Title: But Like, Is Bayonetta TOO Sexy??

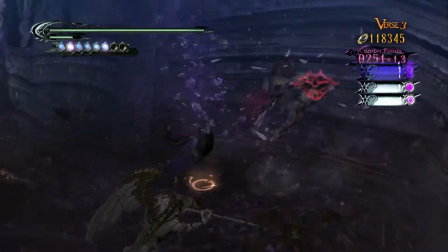Her body is fit for action rather than cuddles.
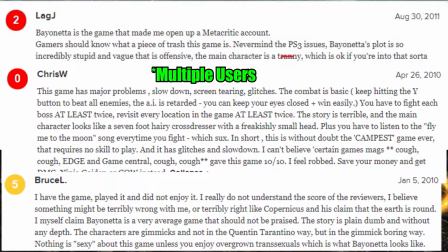One user even called her a transphobic slur, because apparently Bayonetta didn't look feminine enough.
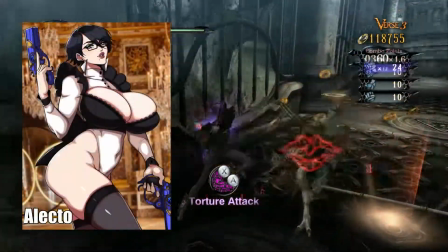Case in point, many pornographic illustrators choose to inflate Bayonetta's breasts and butt,
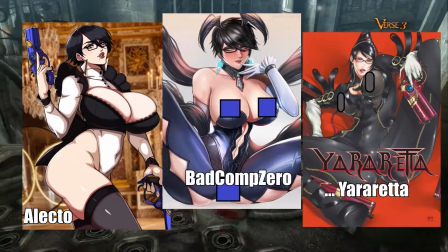I guess because Bayonetta as is isn't sexy enough to crank it to.
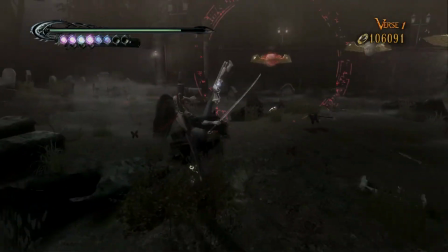At the same time, the parts of her body that have been enhanced for sex appeal go beyond the areas of male attention.
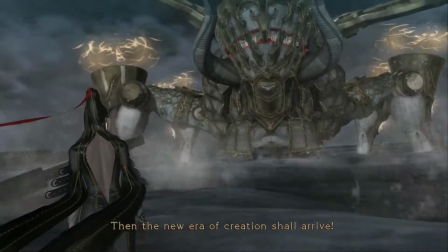The length and dexterity of her legs, the opening in the back of her bodysuit, and the creativity of her fashion.
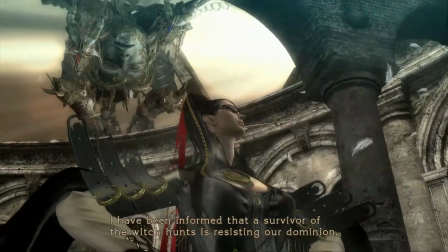That's the kind of stuff women tend to like about other women.
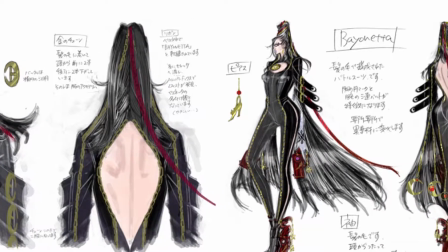Miss Shimazaki focused intensely on Bayonetta's style, going the extra mile to characterize her through lavish attire.
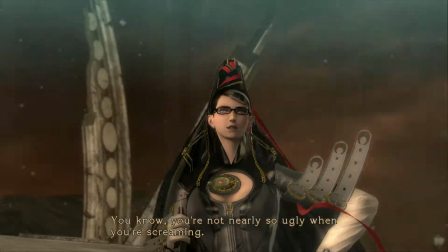Fringes and drapes adorned the cape sleeves of her black outfit, shimmering with gold accents that hold down her opera-length silk gloves.
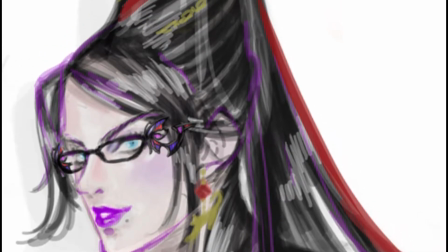The pointy hat, commonly associated with witches, was replaced with a beehive wrap-do,
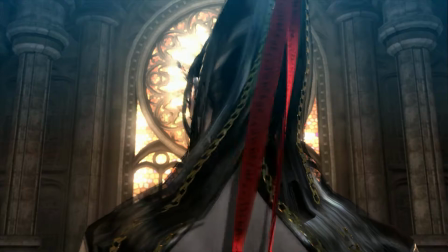stacking more lovingly crafted elegance atop an already sharp ensemble.
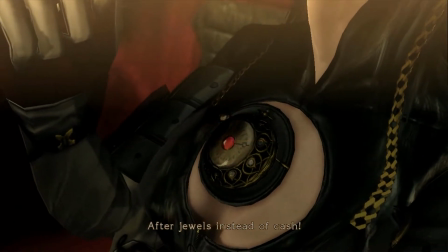Then there are the accent pieces placed over her chest, as if to say, I know where the people are looking, so that's where I choose to show my style.
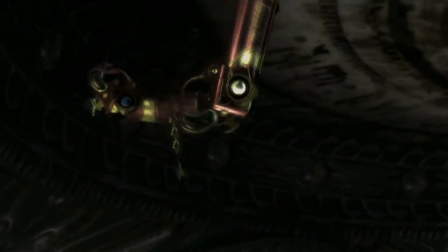And honestly, who could forget the gun heels? The guns on her heels.
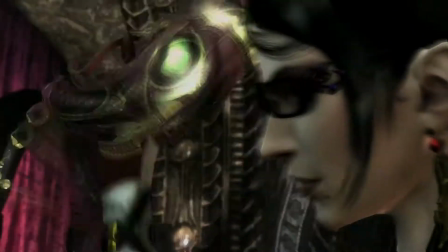Like, that's just awesome.
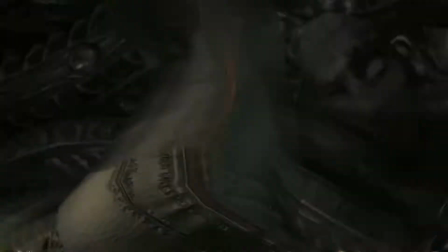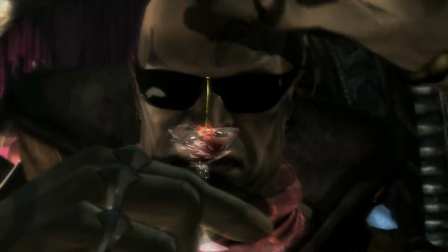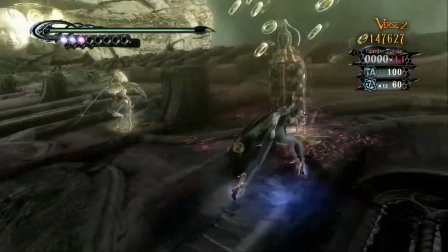The frills add such joyfulness to her combat, little nuances that make her stand out from other sexy action heroines, both aesthetically and mechanically. The white gloves and gold trim were important for visual clarity, allowing players to easily track the black-clad Bayonetta during combat.
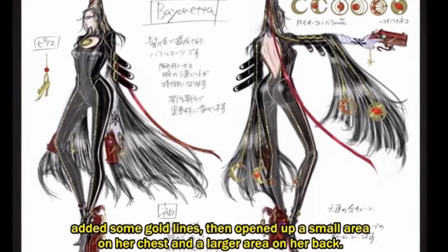These distinctly feminine tastes and sensibilities were incredibly important to the overall product. While director Kamiya ultimately wanted a pretty witch dressed in black, it was Miss Shimazaki's meticulous ornamentation and trained eye on the feminine form that elevated Bayonetta to icon status.
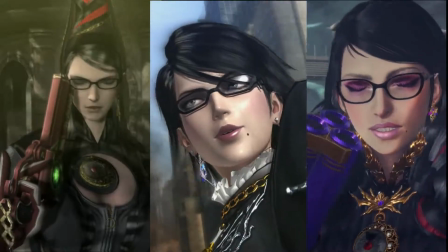Three times.
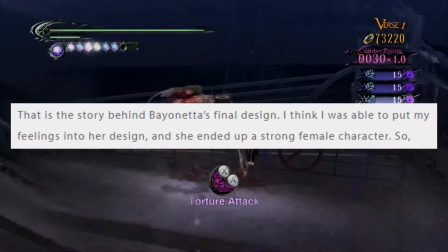To quote Ms. Shimazaki herself, I think I was able to put my feelings into her design and she ended up a strong female character.
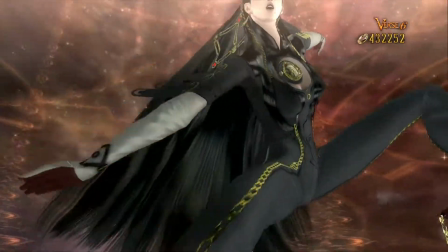So, if the testimonial from the artist or the reaction from my wife is anything to go by,
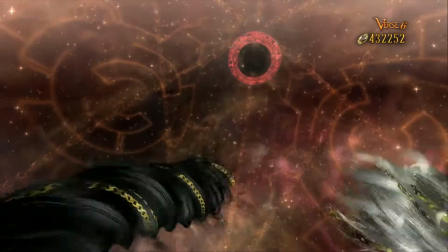then it's safe to say that Bayonetta flaunts the parts of womanhood that go beyond the male gaze to instead occupy the feminine fascinations of women themselves.
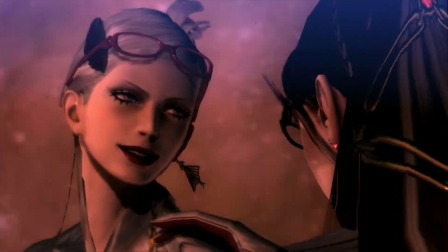But if you need more evidence of the queerness in Bayonetta, than there was that time she teamed up with her girlfriend to punch God into the sun.
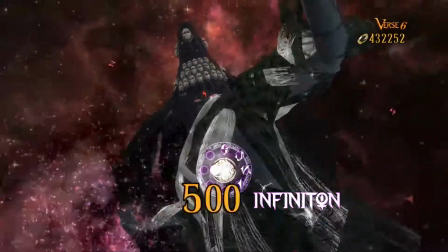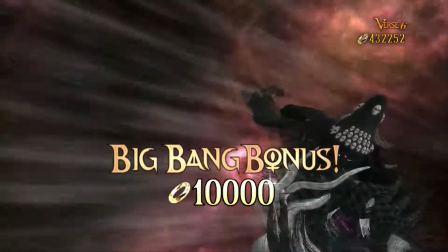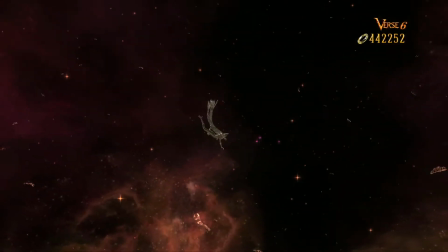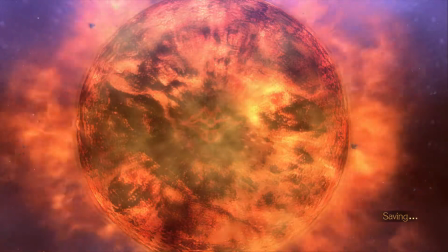Of course, video games are more than just static images on a page.
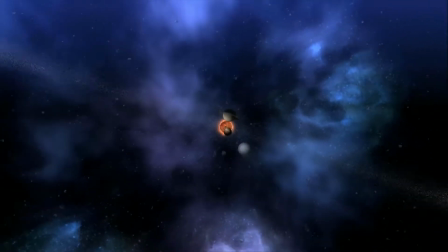They're an animated and interactive medium that relies on motion, camera placement, and player input to communicate.
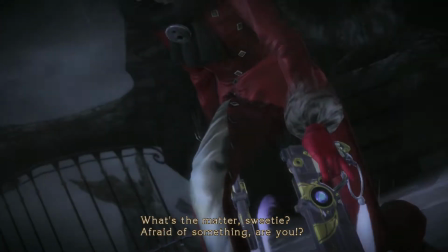Characters, too, are more than just looks. Their thoughts, personalities, and motivations belie their actions and mannerisms.
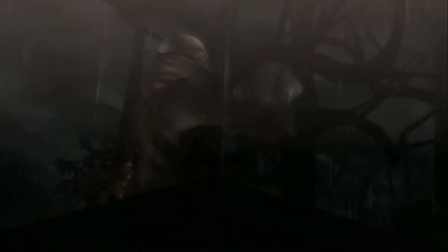It's possible for the framing of the protagonist to undermine the overall quality of the character her by presenting them in a way that diminishes their power.
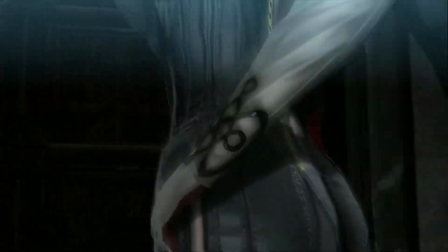The camera loves to stare at Bayonetta, it follows her closely,
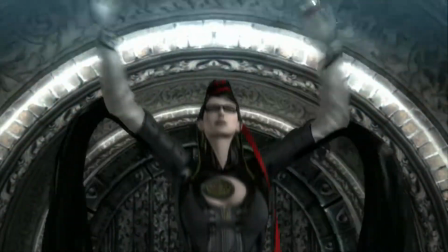soaring over the curves of her body and catching glimpses of her sexy bits while she's dashing across the screen.
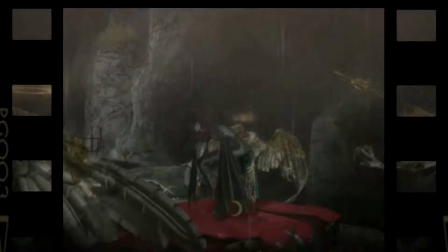But here's the kicker, Bayonetta loves to strike a pose, literally loves to show off for pictures while walking around,
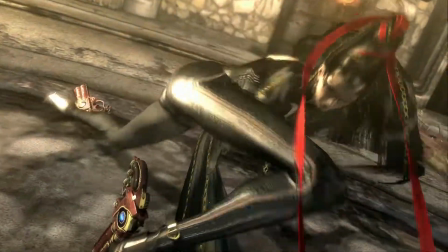during combat, and whenever she's feeling especially good about herself.
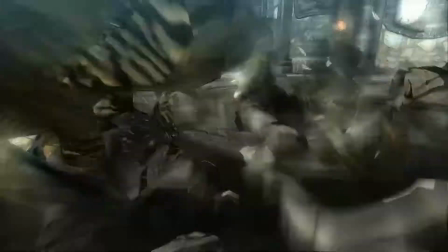She's incredibly aware of her relationship to the camera, and so she takes every opportunity to bewitch the presumed audience.
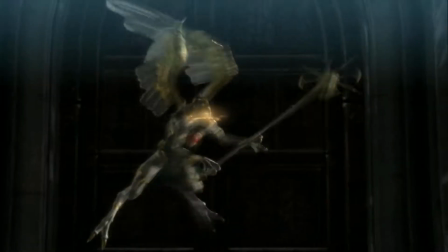I say bewitch on purpose because that's how Platinum Games designers describe Maiko Uchida, the real-life inspiration for Bayonetta's movement.